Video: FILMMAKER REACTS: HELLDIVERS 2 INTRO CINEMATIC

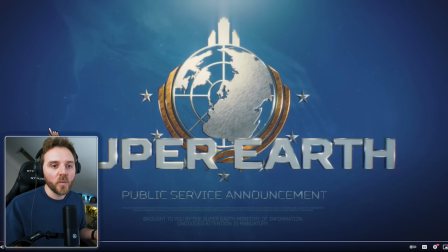3:26 straight away you know what you're in for you the fact it's like super earth it just that news report they did the same thing with uh robocop it had that that same vibe starts with ocp news report
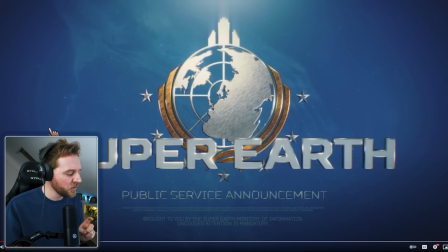3:41 and if i remember correctly starship troopers also started the same way i think basically it's world building and that's what they're doing here but it's a great way to draw you in and
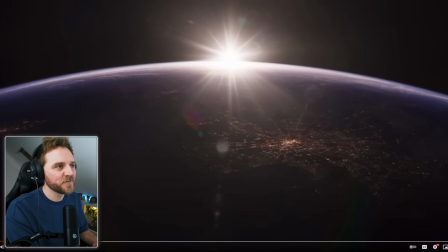3:55 then we get the cinematic commercial coming super earth our home
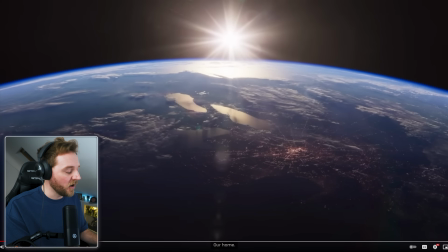4:02 because even though you know where we are because it's obviously earth our home but the fact that they're showing you they're telling you where it is even though a lot of it i assume is out in space the fact that we're starting with our home ground which is earth prosperity
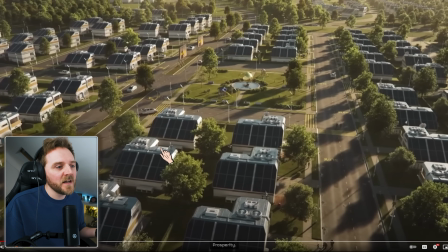4:16 okay here we go so we've got more world building we're starting with our establishing shot and look at the time of day that they're filming it or shooting it it's obviously golden hour early morning or late evening but for us we know it's early morning but the reason why you do this if you're ever doing a
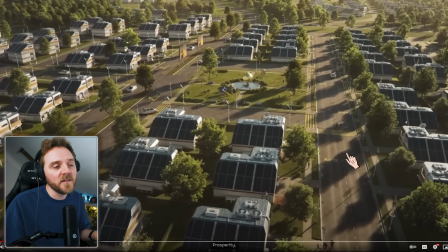4:32 drone pilot or you like doing drones photography do it at this time of the day because look at these shadows you get nice long shadows and what that does it creates texture and that's exactly why you want to film at this time of day or at the end of the day.
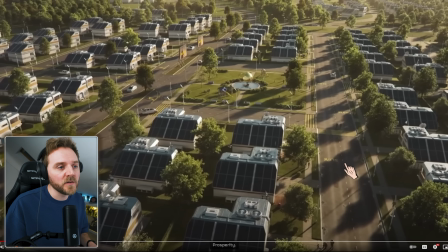4:48 If you film sort of noon time, it's awful, awful, because your shadows are going to be tiny and it just looks absolutely rubbish. But with this, you get this lovely gold, golden hour. It's fantastic.
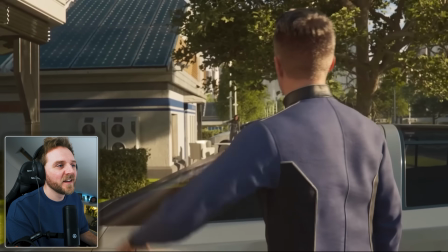5:02 Liberty. Hi there.
Love it. Hi there. Right.
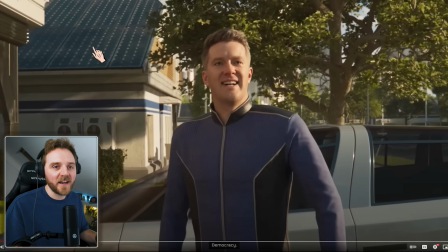5:07 OK, I've got to talk about this part because I actually work in commercials okay so that is my background all my commercials are films hence the reason I'm a filmmaker okay but for this it's the lighting of this very high key lighting yes it has a low key part of it as in
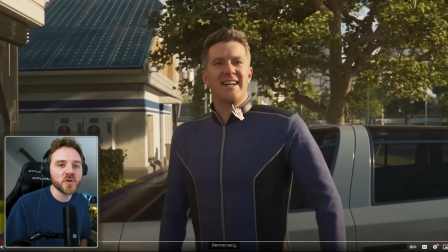5:24 they got some shadows here but with commercials this looks literally like a very Americanized commercial the fact because of the lighting you've got the major light over here lighting up your subject got a bit of shadow here it literally i watch tons of commercials because i have to for work but also it
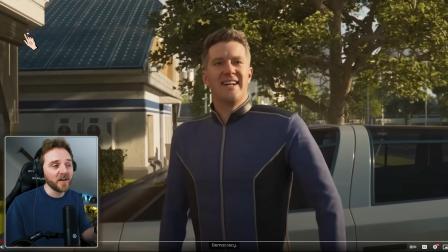5:43 allows me to get better at what i do but in the commercials that i make i do the same lighting but they obviously push a little bit more to the american audience with this and i love it it literally looks like a commercial our way of life
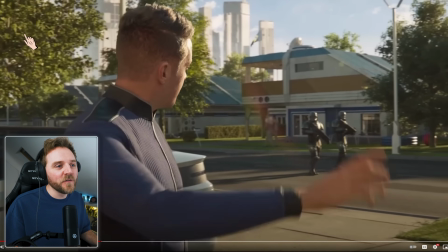5:58 what's also good as well is you've got the voice over okay you've got the voice of god
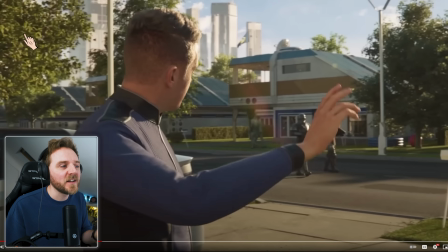6:03 telling you giving you tidbits of information that's what you want to use a voiceover for it's there to feed you little bits of information not give you the whole story and obviously with our us we
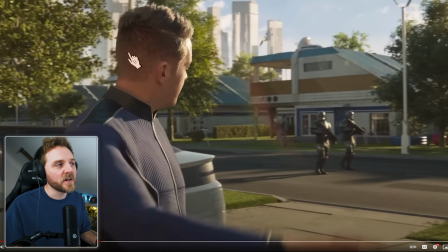6:13 know this is the character whose voiceover it is it just kind of ties everything together
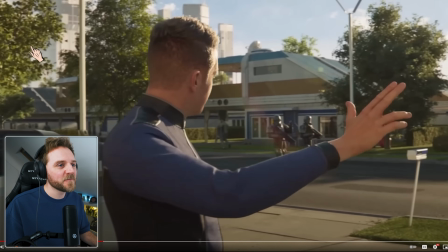6:18 really nicely i really like it hello okay
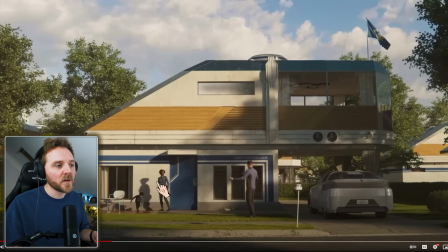6:23 so we've got our second establishing shot so we know exactly where we are so we've got the main one to tell us what we're on earth then we're in a city in a suburban area and now we're in this area it just helps feed you all the information look at this all these harsh shadows this
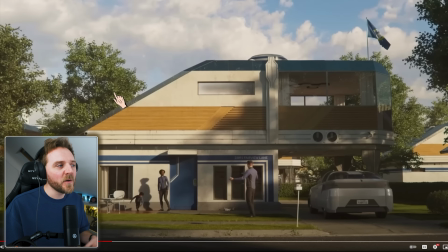6:40 golden hour i love it i know it's all cgi but the fact is they thought about the lighting to make it look more like a commercial so more of an ad and i really like that i love this little bit as well because normally it'd be those bloody yellow and red
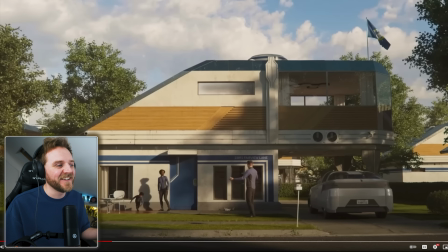6:57 cars that you get but because this is meant to be the future of the fact they've got it as a starship oh yeah it's little little bits of writing like that that really anchor it and it makes it a little bit more believable but also you're able to take the mick with it
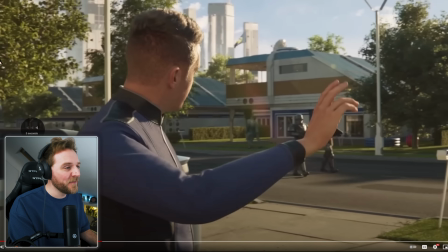7:15 this bit let me go back five
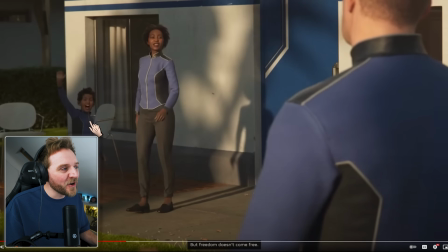7:20 but freedom mate that is harsh the fact that there's a kid
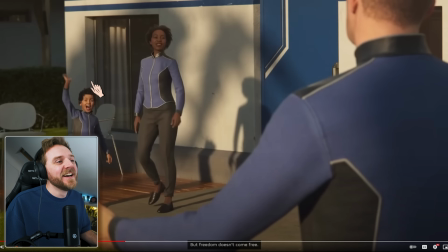7:25 he's really happy but what a great way to introduce a
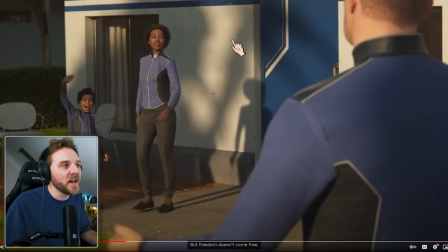7:30 terror that's coming in you see the shadow of it with the audio that
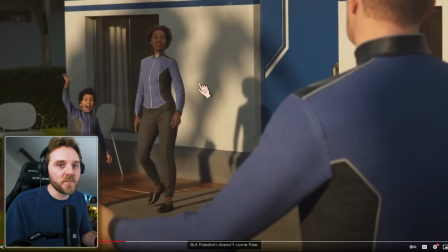7:35 is how you introduce a character or the problem should we say you hear it and you see
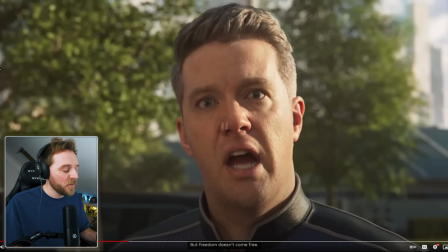7:40 a silhouette of it first but I knew it was a comedy doesn't because of this shot here the fact that he broke the fourth wall
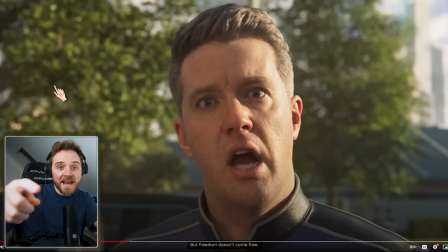7:49 so a fourth wall if you don't know okay is the wall the lens here this is the fourth wall me talking to you directly okay so this is what Deadpool is very famous for and loads of other films they break you break the fourth wall and by doing that it it changes
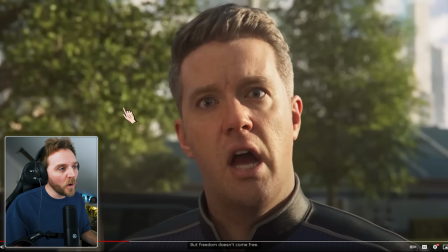8:06 the dynamics of the story but this one shot changed everything it became I knew it was sort of basically a comedy at this point but look at the lighting of it look you've got your nice sort of lit from the 45 degree angle got this lovely dark shadowy
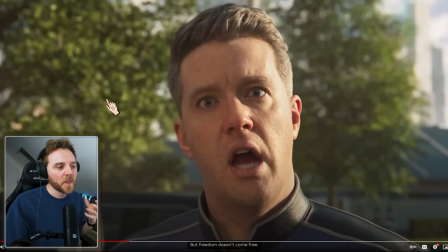8:21 bit here it just literally looks like they've had a cinematographer come in and light this from a commercial. They must have done tons of study research on this. Whoever the lighting guy who did this, they've even got the catchment.
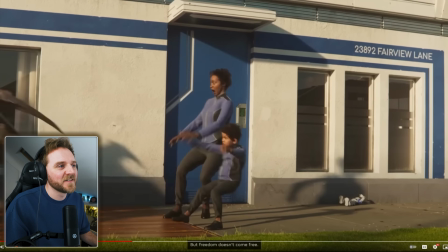8:35 They want you to look at his eyes. But yeah, it's his face. Dude, like that is fucking nasty.
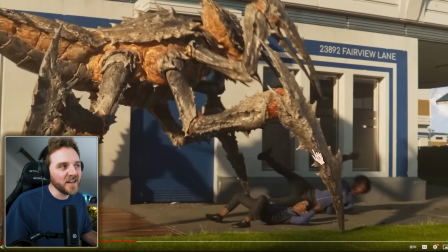8:43 And the thing is, because they don't show you the death, it makes it harsher.
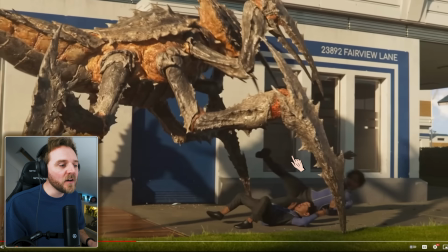8:51 And sometimes less is more. you don't have to tell your audience what you need them to see or hear. You can do it all from the imagination. And yeah, it's fantastic. Let me go back to five and go into it.
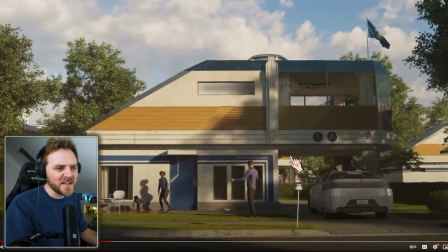9:03 But obviously considering watching this, and obviously I haven't seen Starship Troopers for years, I got immediate vibes from it. I don't know. Maybe it was because someone said to me, it was like Starship Troopers, a friend out in Florida who I met through the channel.
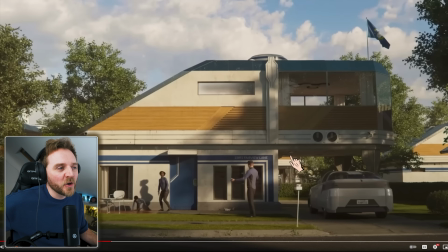9:17 He said, it's like Starship Troopers. And I was like, okay. But I wonder if, I think I'd have got it very quickly but i'll definitely got robocop vibes because robocop had the same ocp news report at the beginning but freedom
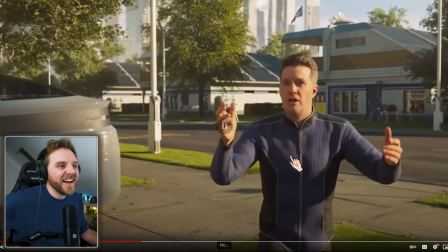9:31 it's that bug yeah it is i
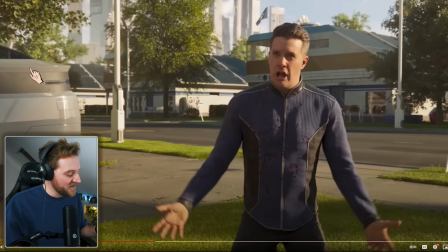9:38 love it this and again you can tell it's a bit of a piss take because the
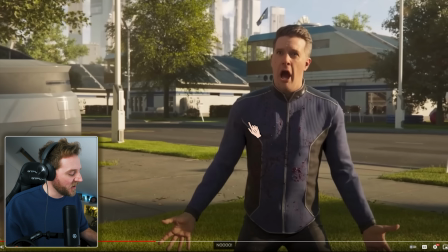9:45 way they squirted the blood over him and obviously he's he's terrible acting, which is done on purpose, isn't it?
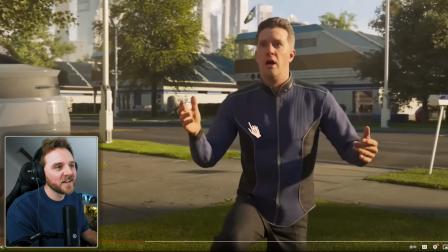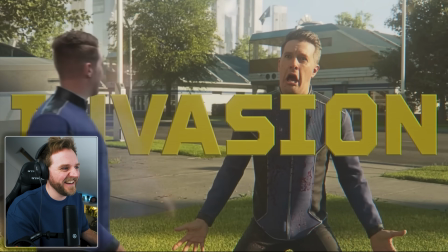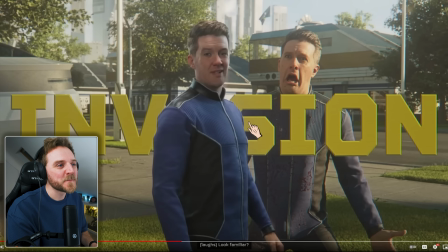10:01 I love it. It's so good. It really is. Yeah. This has really made me want to watch Starship Troopers again, because I love that film and I've not seen it for years.
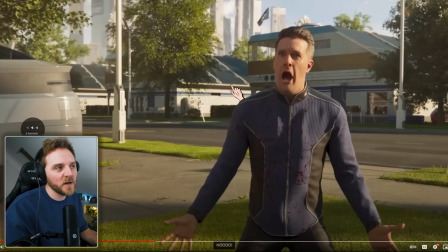10:14 Look at this. What I really like is the devil in the detail here. Let me go back to which way it comes in. So you get this come up.